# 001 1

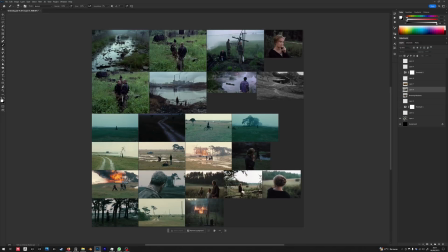4:09 While, if you're trying to replicate a cinematic look, then that's like the further, well, maybe you can do it, but for me, that's like the furthest thing from it. Like, what you should do instead is effectively tell your stories with strong composition,
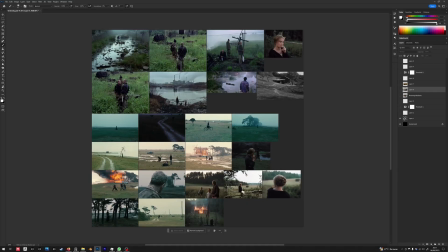4:26 because the medium of film, like it's a medium that relies on time, right? And you can only show a certain image during a certain second or something like that. So every single image, like, needs to be as impactful as it can be and needs to tell the story as effective as it can be.
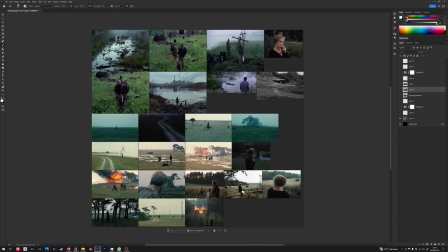4:45 So if you're trying to tell a story about two-person fighting each other, then the shot should be only about them. It shouldn't be about, okay, this two-person is fighting each other and there's a cool car behind it, a yellow car, and then the building is really cool behind it.
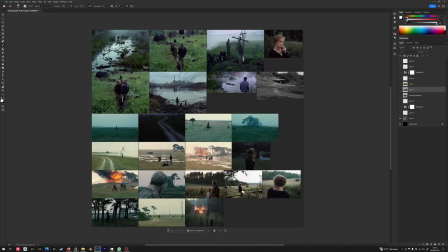5:01 So you're using a really wide lens to show everything. Though that what makes your frame look not cinematic, right?
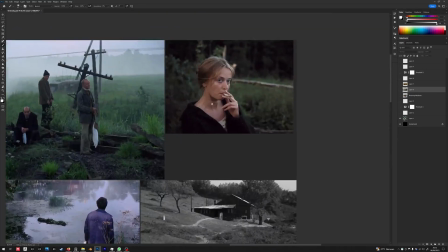5:10 So with that being said, you can start to see the theme here. Okay, what's this? What's this about? Okay, it's about this lady smoking.
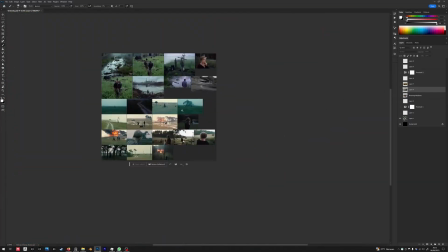5:17 Okay, right, cool. What's this about?
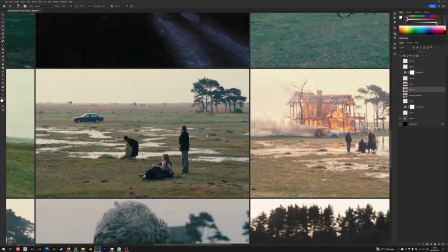5:20 You know, this is about the family here being sad, looking at a burning house.
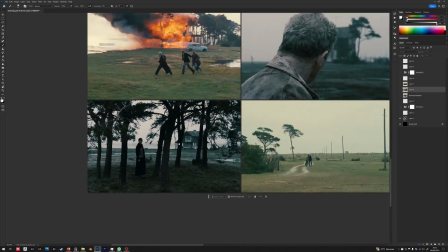5:27 So that's it, right? They're running here. It's about this person in this house, you know, and it's about this person,
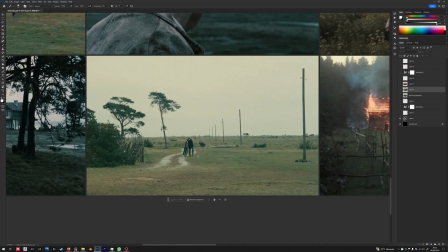5:35 you know, moving in this landscape, you know, dragging his bike along, and that's it.
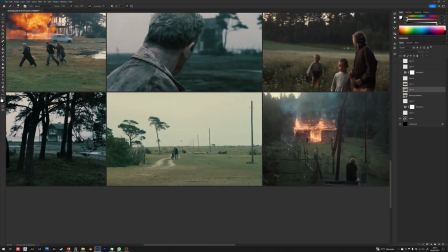5:40 There's nothing else. You don't see
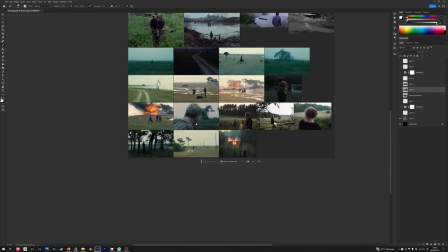5:43 him like focusing on any other thing that's not important, like immediately important to the story, right?
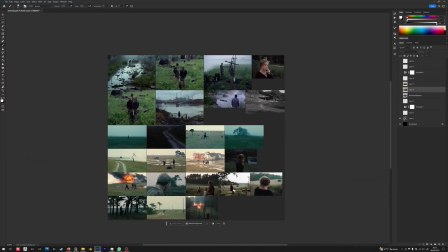5:51 So there's that, right? That's the mindset you should move into this project with. Now, another thing that's a constant in his work is also like I've mentioned this before.
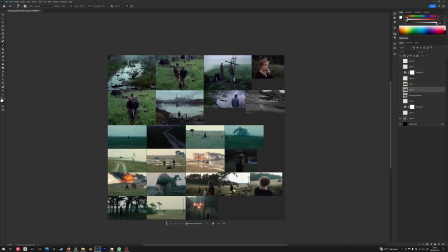6:03 I think it's how graphic it is, meaning each image like has a really nice look to it that makes an aggregate of a nice shape. And what that means is it's better to show you by doing this, turning on the threshold.
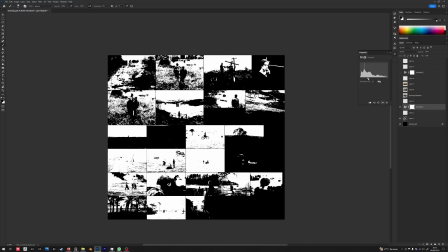6:22 So it's graphic precisely because, you know, when you reduce it down to two values, you can sort of clearly see what happens, right?
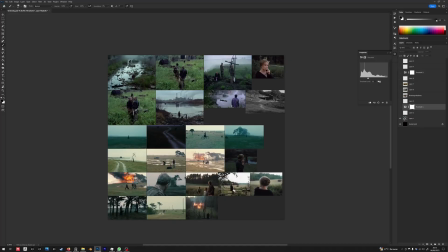6:33 And this, everything is green besides them and some parts here and some house.
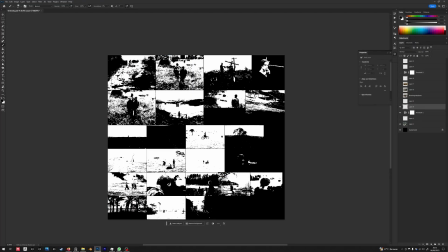6:39 So, and then the arrangement is also really nice, right? It's a beautiful arrangement, right? You can see this arrangement happens here. This too, like it's really, everything's really beautiful.
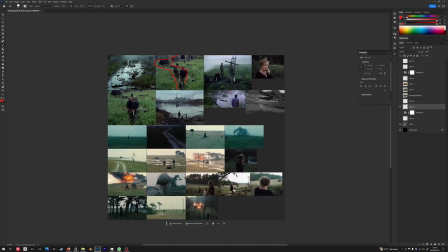6:53 This too, right? And the fact that he's got a wood here that's a light shade,
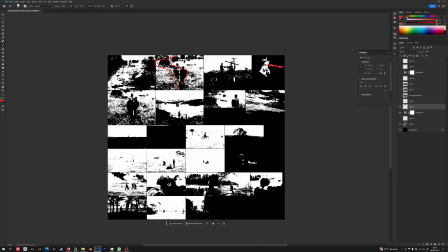6:59 it creates nicely into her face, like it leads it nicely. Like, and even this composition too, like look how beautiful it is, right?
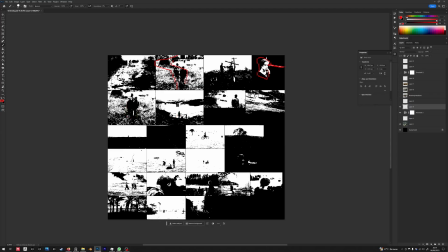7:13 And then on this one, you can clearly see what happens. This is the same. This is even like more insane to me. This is even clearer what happens. Like this also, like, so I think the key is if you extract what's happening here is,
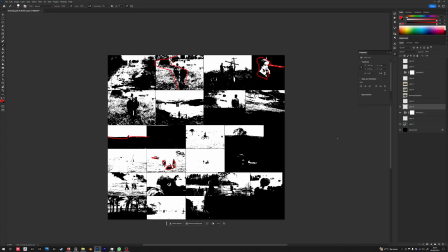7:32 you know, the easiest way to achieve this is to think about your subjects as just subjects and not actually not some, like, if what I'm trying to say is if you're trying to do like a similar story to this, right?
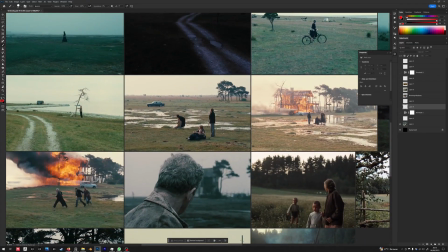7:49 Once you get into the headspace of thinking them as people and there's a car, you start to be too smart about it, right?
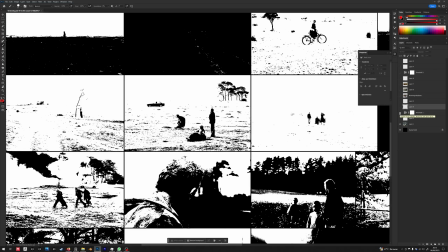7:58 But when you just think about them as shapes, then you can sort of arrange them as shapes.
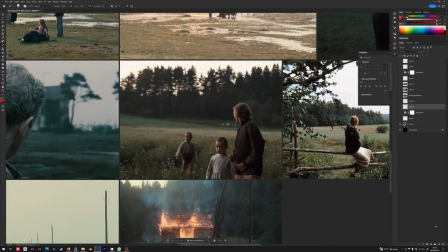8:04 So this is an example. If, all right, look at how the spacing between the mom and the child and the other child here, you know, is really has a rhythm to it.
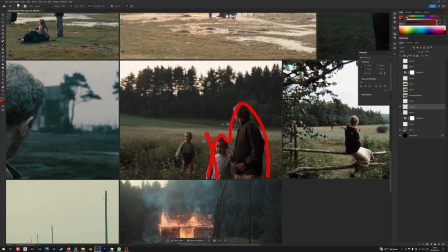8:16 Instead of spacing it them evenly, you know, he purposely, like intentionally, made it so that they two is group and this one is alone.
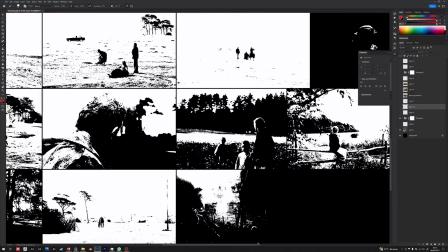8:27 So then when you see it as shapes, then it creates a beautiful arrangement.
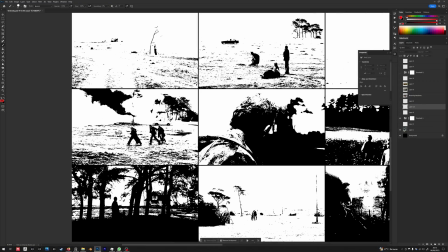8:32 I hope my point came across clearly. Like same with this one too. Like it's the same thing going on.
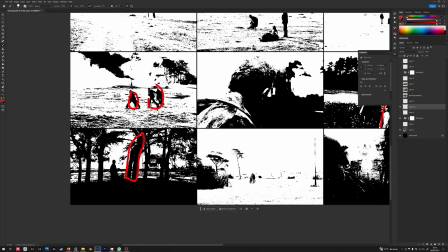8:38 A grouping. This tree as well, right? They group the trees, you know, and this.
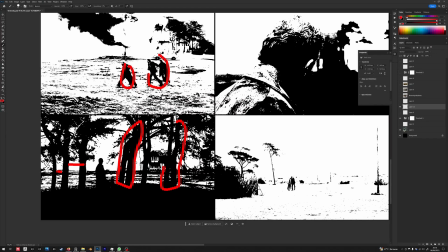8:45 I know that trees happen naturally, but the angle that you can take them from, like I think that affects it too.
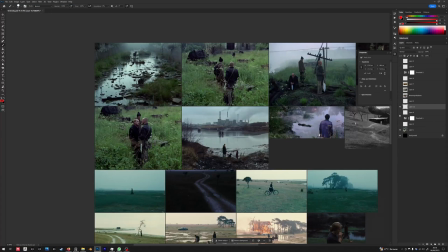8:53 Like even this, you know, there's a reason why this is placed here, this is placed here, this is placed here, is to create that beautiful arrangement of shapes. And there's a reason why they walk like this, is to group them together and he's far away, right?
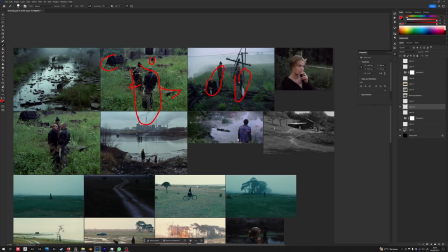9:09 Even how they're standing here is grouped really nicely. So that's another constant that you can see in compositions of Andrei Tarkovsky.
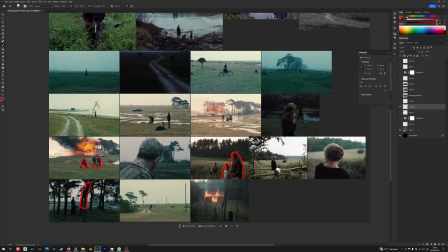9:17 It's a masterclass. You should really study his films in terms of composition.
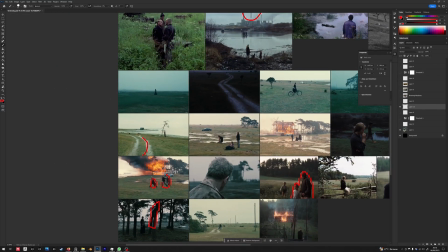9:22 And he also uses like leading lines like this. That's really beautiful, right?
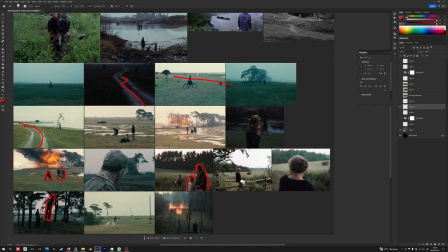9:26 Even when it's not clear, you can sort of see some leading lines here happening, right?
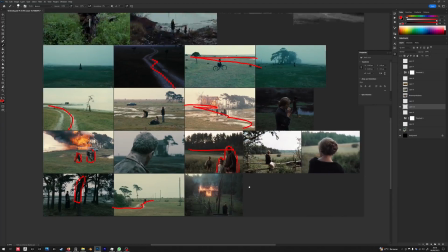9:33 It's just he has this really nice sense of photographic composition that's really well developed.
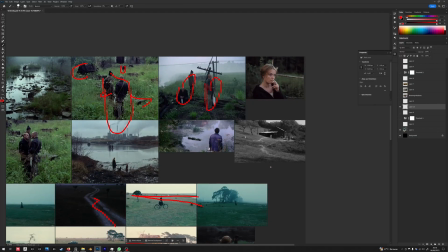9:41 So again, study it. You'll never regret studying a Tarkovsky work. So now, for those of you who might have taken my mentorship, like you might have known that my approach is kind of unorthodox in a way, but I think many people are doing the same thing as I did,
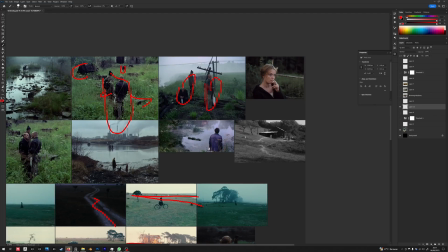9:59 but you know, I only know me who does something like me. Like, meaning, how I find my compositions is I don't do thumbnails, at least not anymore, right? And I don't do sketching either. And but I did like sketch in Blender
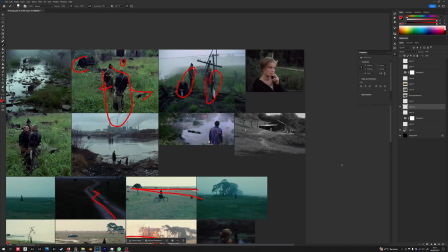10:19 if I have like a clear image of what I want to do, right?
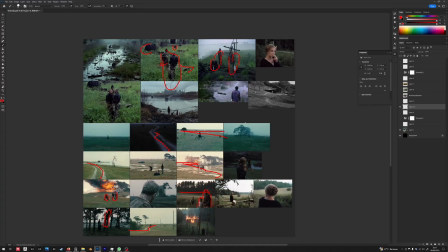10:24 And I usually have like sort of a composition thumbnail in my head of what I want to happen in the frame and how I want to arrange them. So I think that comes with practice. The more you practice, the more you can like visualize something clearly in your head and just put them into a canvas.
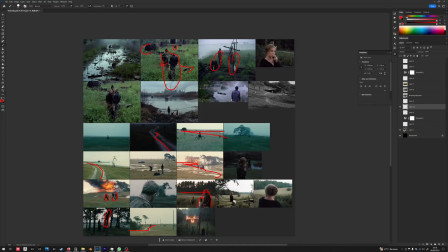10:42 But if I'm trying to do a sequence of frames,
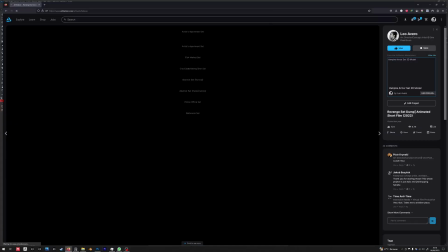10:45 we won't get into how I do them, but I would, if you see the post here, like I would model the whole set first.
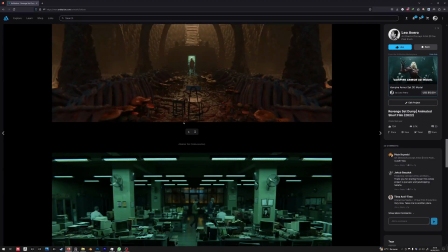10:54 This is for my short film, by the way. I would model the whole set that I might use, and then I'll find the compositions much later.
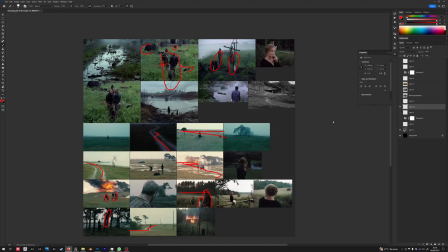11:02 Then, and then on those things that's pretty clear already, on the compositions that I have already in my head, then I will just do them. You know what I mean? I hope that came across clearly. Again, we won't get into my sequence process because we're just doing one image here.
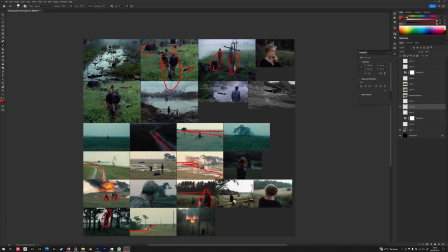11:20 So let's go ahead to see some sketches.